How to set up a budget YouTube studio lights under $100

In this video, I'm going to show you how to turn a very boring looking setup like this into something more nicer or extremely nicer, all under budget. Like if you have $200 or less, the first thing you can do is if you have like an external source of light.
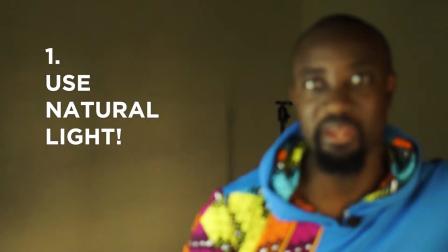So on my left hand side, I have a window. You can just, open the window and immediately you see the kind of beautiful effect it has. And if you have some kind of indoor lighting, you can turn it on. And once you turn it on, you begin to look nicer. The lights are all good. Now, if you want to take it to the next step and flood your room with RGB lights, then you can also do this and you are going to have a very much nicer effect. And I achieved all this with less than $200, and I'm going to show you all the tips, the tricks, the tools of achieving this coming up next.
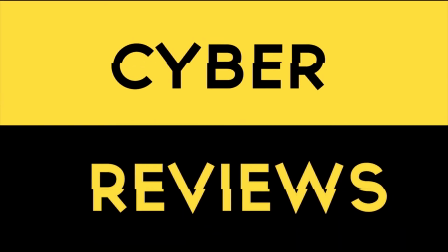Have you ever felt? Are you listening? Damn.
Hi guys, welcome to another edition of Cyber Reviews. Now the first thing I would like to say is, regardless of the size of your room or how big the space is or how it looks like physically, because right now in this room I'm in the hall of my house and there are furniture,
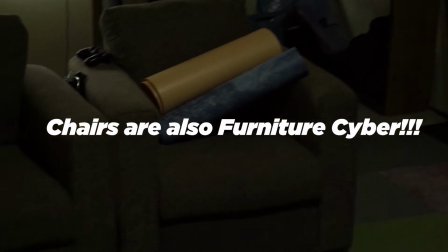there are chairs, there are vacuum cleaners, there's everything here.
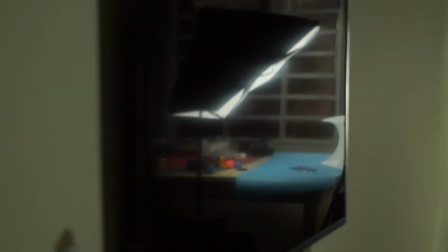Things are scattered all over, but all that you need to consider is the boundary box of your camera. So like this square area that you are seeing is all that you need to worry about. I don't have expensive lighting setup, but I wanted to create something really beautiful for my YouTube audience who are going to watch my channel.
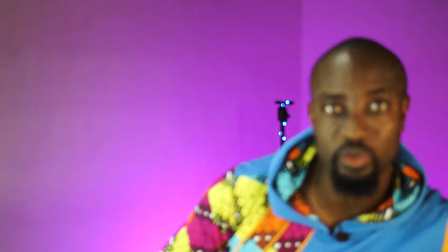So first of all, like I said, I opened the windows and you can see the impact that has. Like this is the curtains, so if it's closed, then you have this very dramatic look, but once you open it and you allow some daylight and sunlight to come in, then you get better lighting. And then on top of me, I also have the ceiling light, which is, reflecting on my forehead.
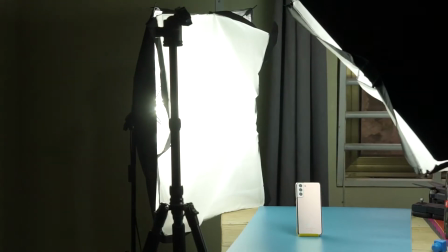And then in front of me, I have these very, very cheap soft boxes that you can get on Amazon for about $60,
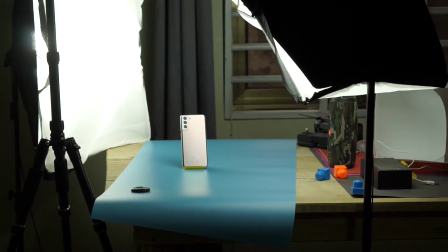$70, less than $100 basically. And then behind me,
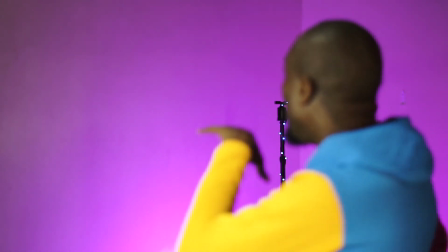I have a pair of RGB floodlights which are on the floor and projecting onto the wall.
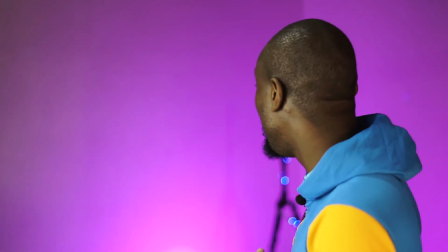And the beautiful thing about these RGB floodlights are, one, they are not expensive and you can get them from like $20 to $30 on Amazon.
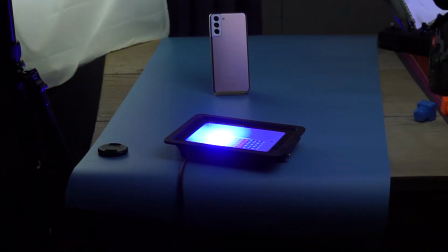And you can increase the different levels of brightness. You can, change colors. So right now I'm using a purple, vibe and all, but you can make it pink, you can make it red, you can make it blue, you can make it whatever you want. And there are about 6 or more levels of brightness that you can use. And I've used these RGB lights in other ways.
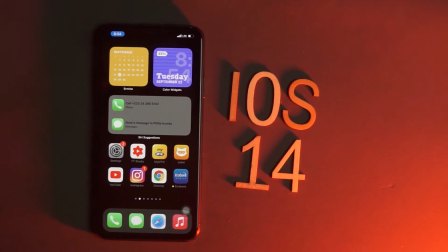Like I've used it for my product videos, my product shots, photography, and I've also used it to have a different look in my studio, which is my hall.
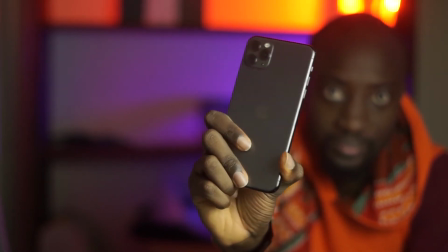And you can see it right now how I used it in different ways for my channel.
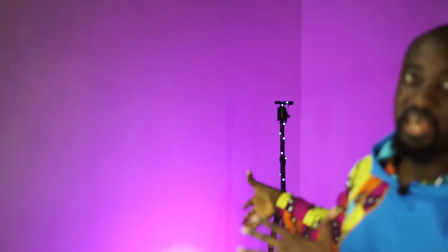And then behind me also is a tripod that I've decorated kind of like a Christmas tree with RGB strip lights to kind of provide a bit of a contrast. And because I'm using a Sony a5100 with a
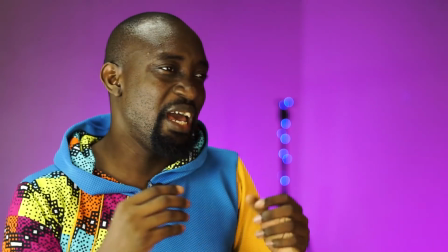50mm lens which has f1.8, like it gives me this really shallow depth of field.
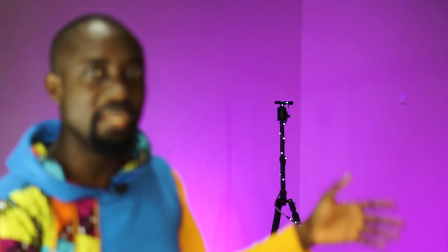And so you see this kind of bokeh effect on the lights behind me once I am in focus.
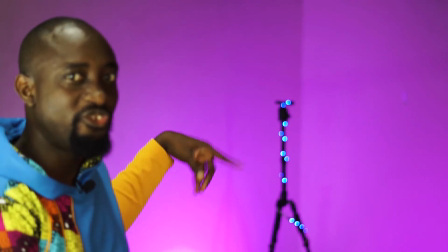So basically it's just the tripod with the lights strung around it, and once I'm in focus it gives it that kind of nice bokeh effect. And that's basically how I achieved this in a very small tiny room. I'm going to be leaving links to all these lights I've spoken about in the comments below.